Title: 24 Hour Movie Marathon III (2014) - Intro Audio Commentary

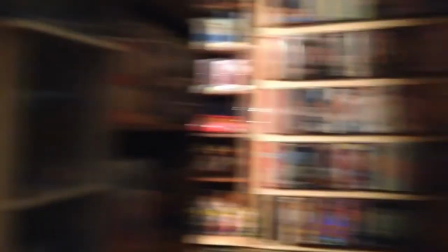0s
Okay, so this is the audio commentary for 24-hour Movie Marathon 3, the intro, and this is James,
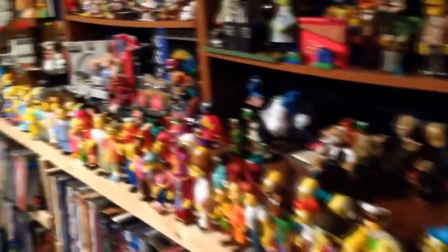7s
aka DVD collector, 1974's movie room, with all of his Simpsons figures and his collectibles and his movies.
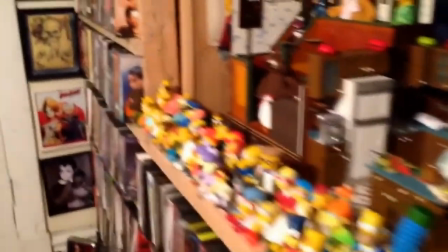14s
This is a great shot of his epic movie room, and then we finally see him there,
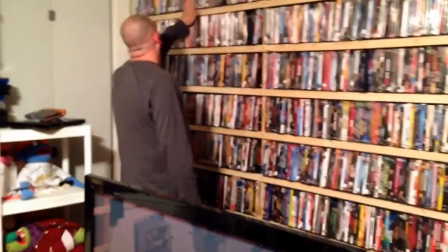19s
suffering with the eternal struggle of a movie collector, what movie to watch when you own so many?
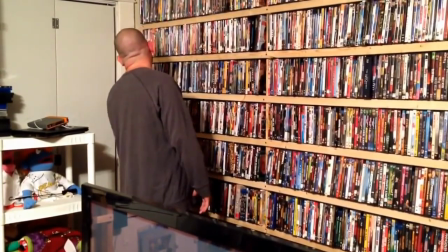24s
This is basically how I wrote it when I sent him the kind of little script when he agreed to take part in this and be in the video which was great
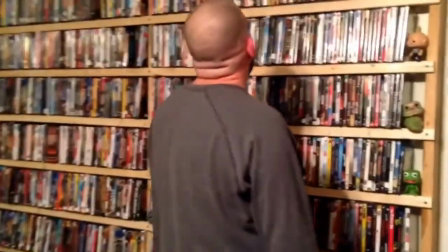31s
And he kind of added a few things of his own including this line coming up where he says Star Wars Luke
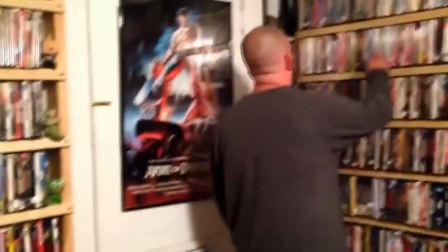37s
Luke's just posted his marathon video thought that was kind of cool and funny
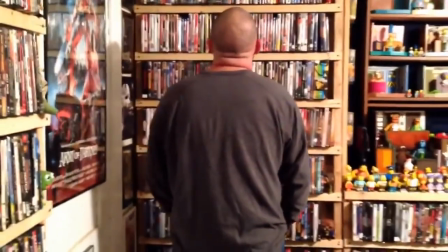41s
And yeah I really like this it turned out great I think his wife filmed this on his phone or his iPad something like that
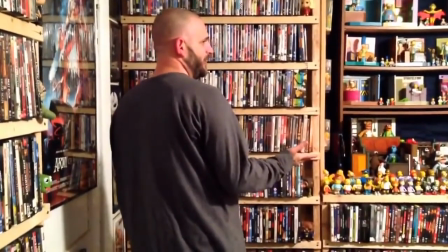46s
And yeah it just I'm really excited that people kind of appeared in this you know
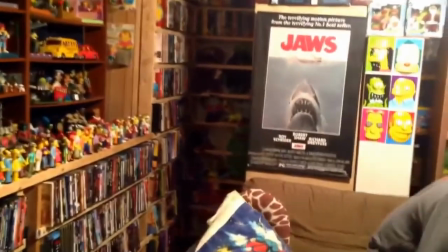52s
other YouTubers and it was kind of a collaborative kind of cameo thing where a lot of them appeared and I think this is a great way to start the video something people weren't necessarily expecting.
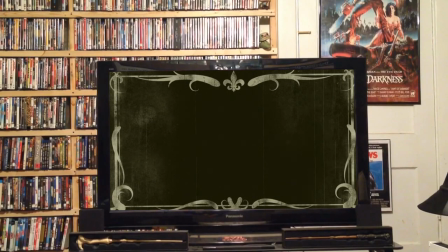61s
He sent me this great static shot of his TV so I could overlay the real beginning which is kind of a silent movie intertitle card kind of effect with no stereo reproductions. A Luke Ryan dream which is the first reference of the video.
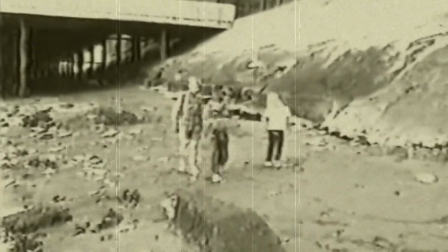77s
A Bart Simpson dream from the Simpsons. I just always loved that in one of those biblical episodes so i included it here and this is basically a dream uh and
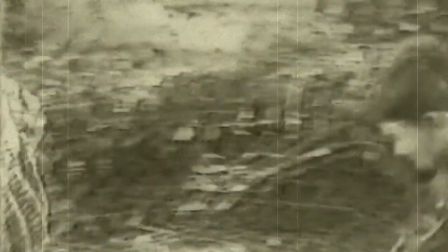85s
the idea is i'm dreaming about my old films this is kind of a film i appeared in in 1998 called the three rascals just a home movie not a real
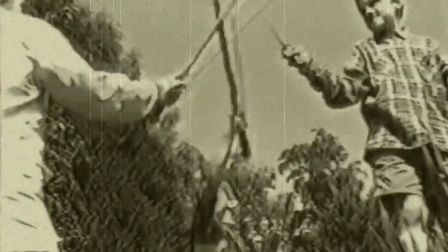91s
film but you know um it's where i kind of got uh my love for filmmaking and making films myself and then we go to
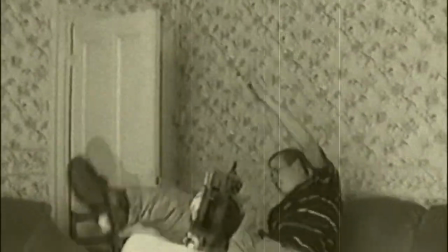98s
2003 this is dumb and dumber three the kids a film i made when i got a new camera this is misplaced from 2004 4,
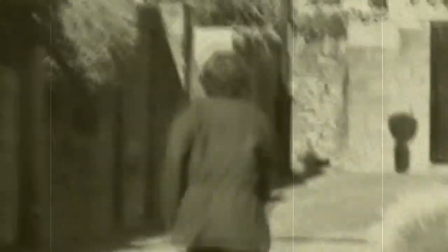107s
basically just things I've kind of done,
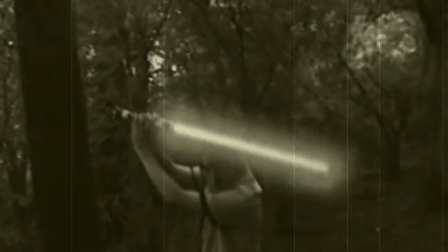109s
and the idea is I'm dreaming about them, and we got this kind of silent movie-esque track playing over the top, it's a royalty free track,
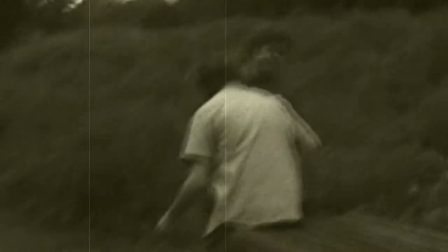118s
and yeah,
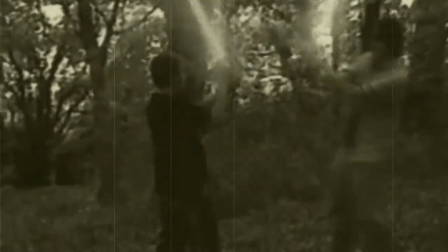119s
I did this effect in Sony Vegas, it took a while to get right with all the kind of, there's so many different ways you can make the grain and the, you know, the scratches and things come up,
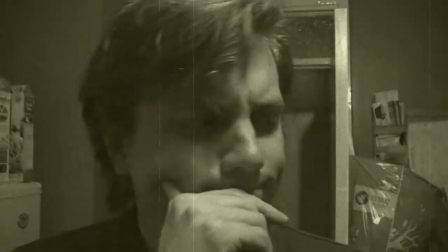128s
this is a clip from the first 24 hour movie marathon video in 2012, brings it kind of full circle,
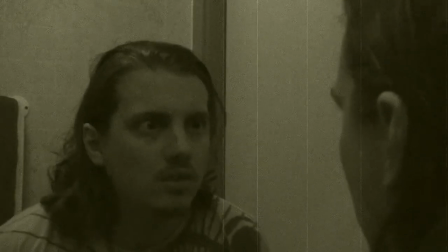134s
and then we transition over into clips from from 24 hour movie marathon to
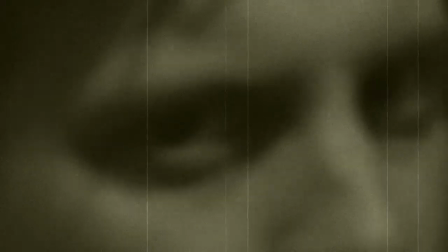138s
24 hours of movies back to the first one and so there's a theme going it's kind of running through all
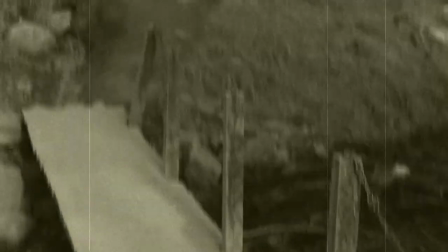144s
the things I've done up until this point and then this is kind of present day I guess you could call it and this was Connie's idea to kind of include
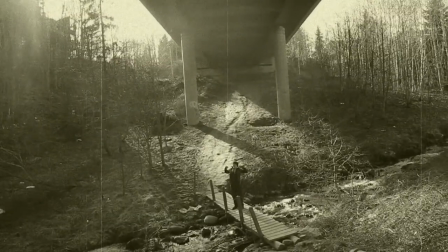151s
me having memories of walking down this path before I end up where I end up and yeah Connie filmed this stuff and I
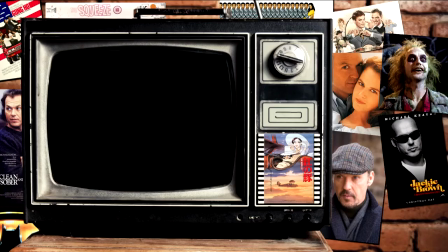158s
think it looks great then this is just sped up to go along with the music and then we kind of end here on a TV with Michael Keaton pictures in the background.
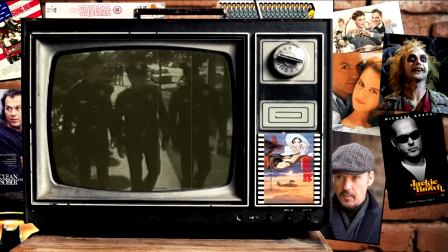167s
In October 2013 I did a YouTube series called Michael Keaton Month.
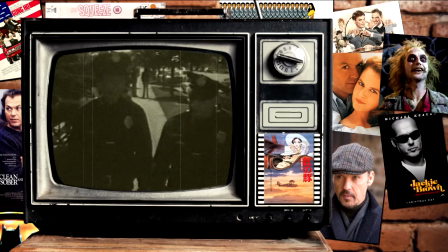171s
I reviewed a Michael Keaton film or more than one every single day of October 2013 and there'd always be a clip or a trailer shown on this little TV and the pictures were added throughout the month and so it's just kind of a throwback to this.
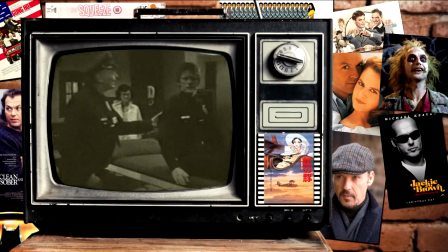186s
And this thing playing on the TV is the intro to a 70s TV show called Future cop long story behind why i
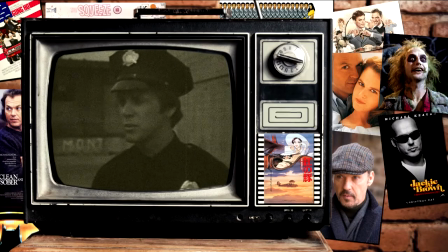193s
like the intro to this but i had it as my phone alarm for about a year and so uh just a real personal reference and here i am here a great
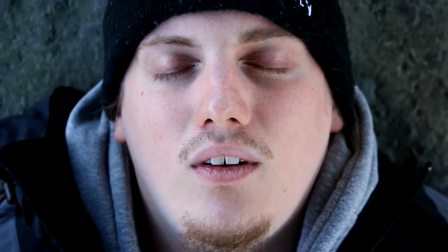200s
shot by connie not necessarily great in looking at my ugly mug with my young offenders mustache and everything the phone there actually
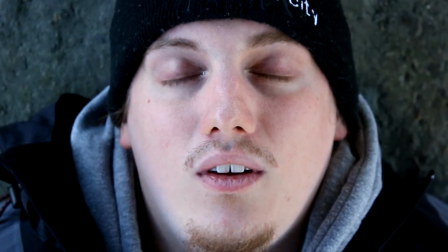207s
had connie's number on it we didn't realize we had to kind of fuzz that out unfortunately uh this is another great shot from connie she's uh great with the camera and
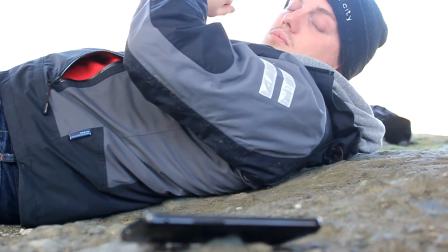215s
you know getting the focus right and everything including this shot where i reach over for the phone as you can see it's focused on me then it focuses to
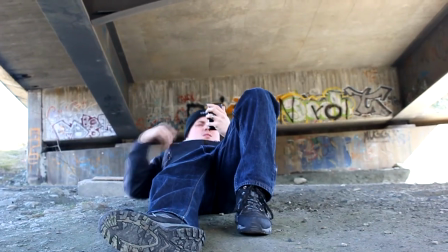220s
my hand as I pick it up and yeah I'm really happy with how this kind of thing turned out I think it looks great
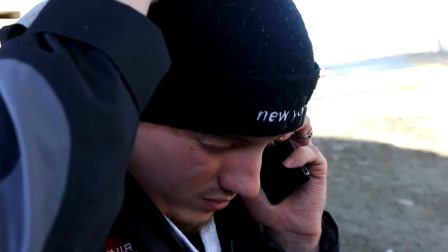226s
and it was filmed on Connie's Canon I think
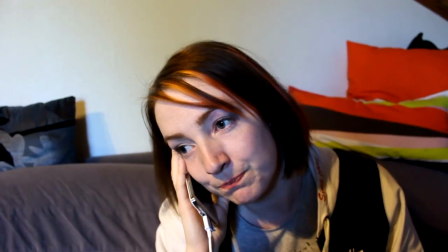231s
550D DSLR it might be a different make but I think that's the one so here we cut back to Connie
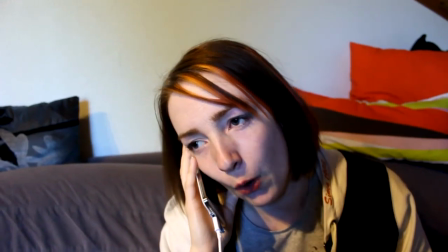236s
and this fun conversation I wrote it but you know we kind of improvised it at the same time I had a vague idea of
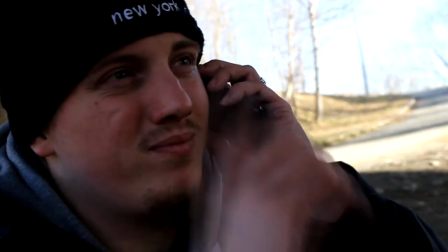241s
how it was going to go so I filmed it with Connie first and then I went back to the video and looked at everything I said when I was filming it.